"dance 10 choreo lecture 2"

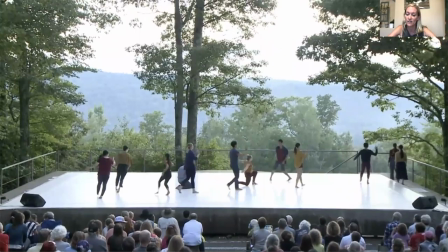4:04 I was mentioning earlier how
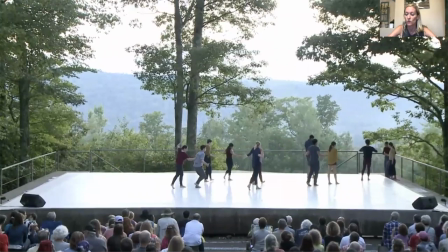4:08 one of my favorite things in terms of choreographing is directing the audience's eye.
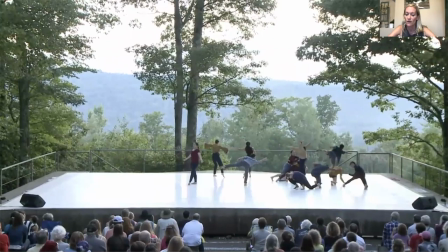4:15 So it's all intentional, where as an audience member, your eye might go.
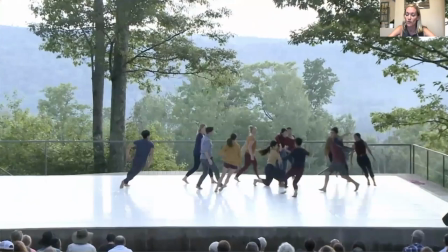4:20 And my collaborator and I, we really like to layer. So we don't often use a whole lot of unison.
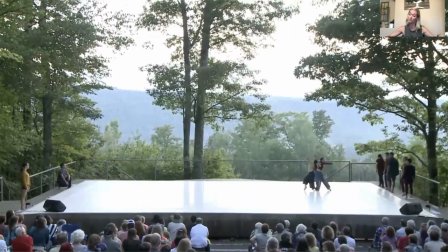4:28 That's when everybody's doing the same thing at the same time. We like to have lots of different things happening, but very deliberately choreographing it so that your eye goes to something specific.
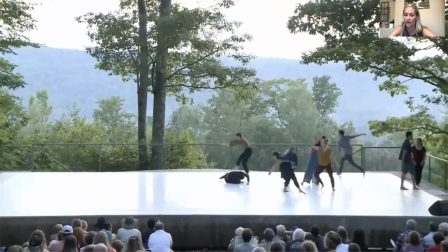4:39 So here the space clears and there's only two left on. But just for a moment, just like in life, how you have a moment with someone, but before you know it, the rhythm, the motion of life picks up and more people enter.
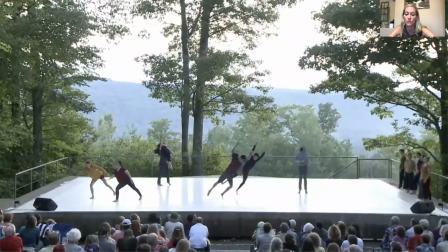4:59 And you'll see the pathways idea again here, where they all have a very specific place to go. In some ways, it might look like chaos.
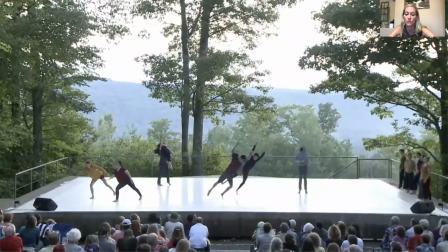5:17 So one person goes through, she meets this other dancer,
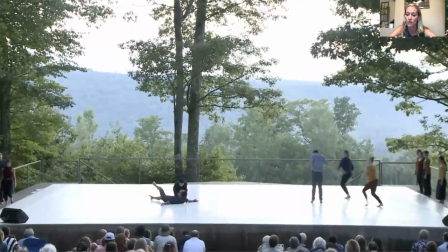5:22 three enter, but one stops and two go on and they go into a lift. In terms of time, it all has to be really, really exact or it doesn't work.
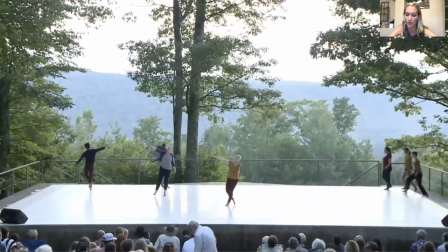5:37 Another element of space when we were talking about shaping, there's very little symmetry in this dance.
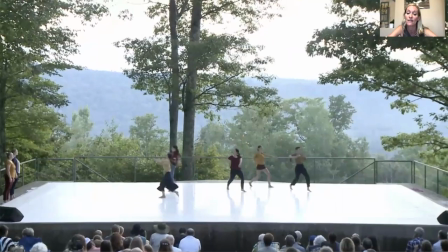5:46 There's a lot of asymmetry, so there's a lot of imbalance. You might have two people on one side of the stage and a whole lot of people on the other side of the stage.
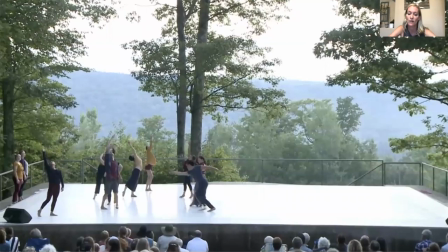5:57 See those pathways, they cross in front of her as she's walking, but no one ever runs into each other, right?
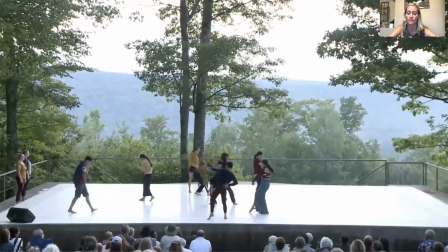6:04 It's all very much designed.
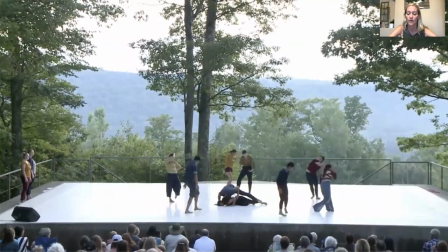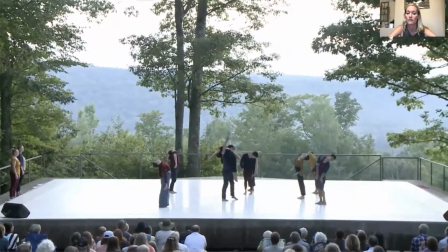6:13 And here your eye is going to be directed to the gentleman lifting the woman here.
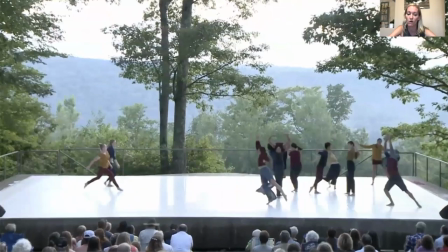6:20 Just for a moment, and then your eye gets caught up in all the other things.
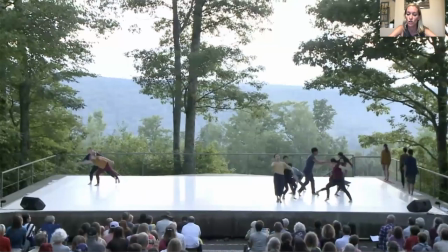6:27 We still have a gentle force for the moment.
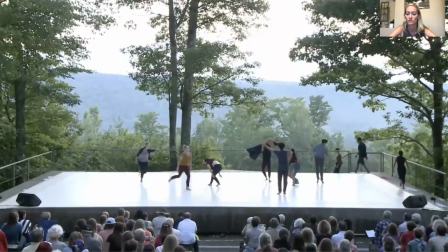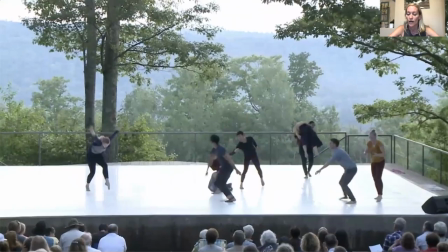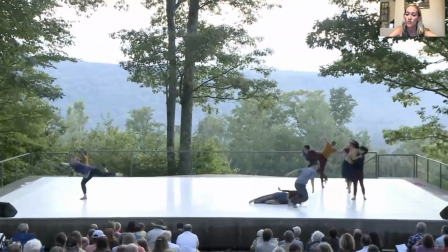6:43 I also mentioned the idea of repetition and themes.
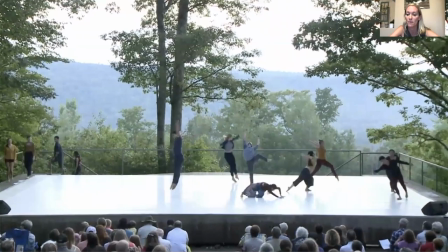6:48 So there are certain themes that we created in this dance. See the two ladies again together, so that's one theme.
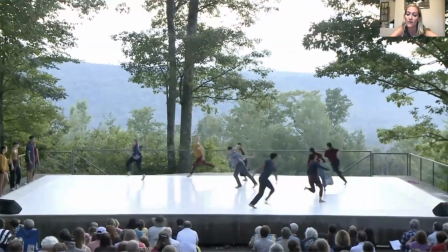6:55 And they keep reappearing all the way throughout the dance.
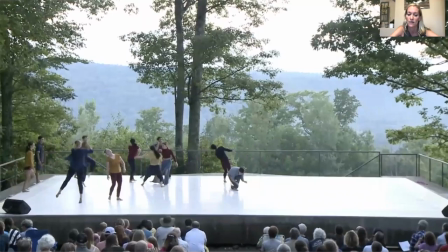7:00 You're gonna see these themes come back and come back and come back and come back. And you might not necessarily notice them the first time,
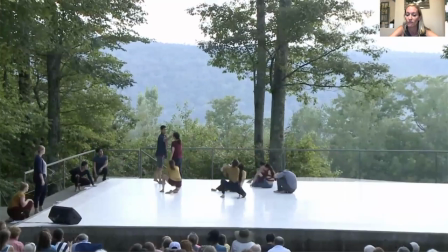7:09 but as those themes get repeated, they become like a language that you are familiar with.
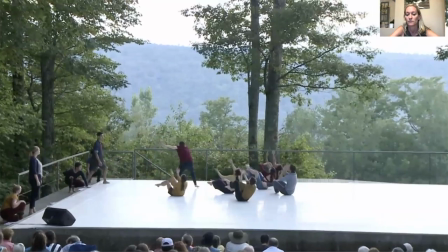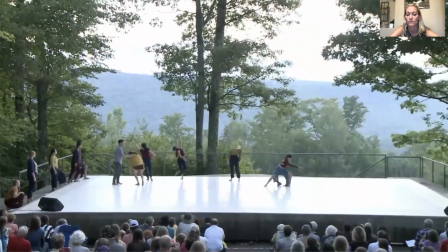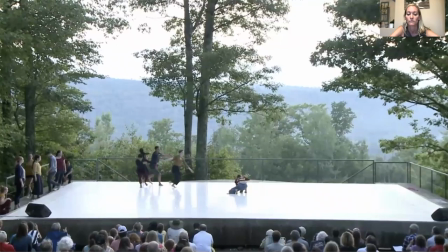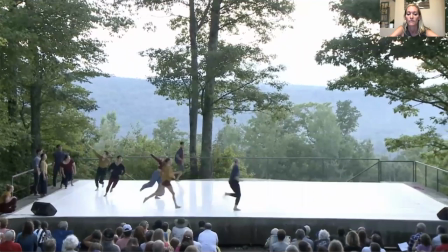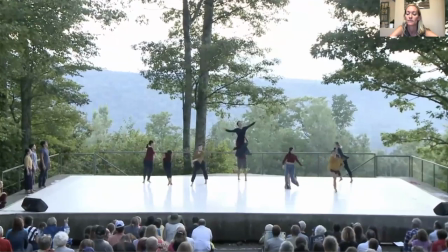7:41 Pathways, some people go down, two people go up. So that's about space.
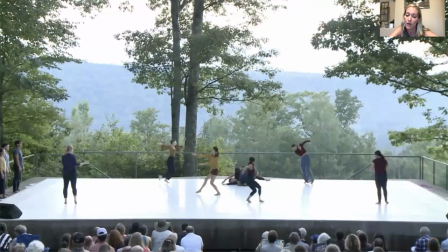7:50 Here's one of the few moments where there's some symmetry,
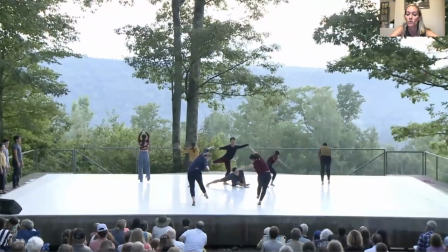7:54 because what you have happening on one side of the stage is similar to the other side of the stage.
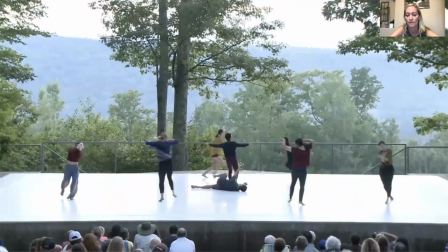7:59 And then you have two in the middle. So there's a little bit of symmetry in this moment of the dance.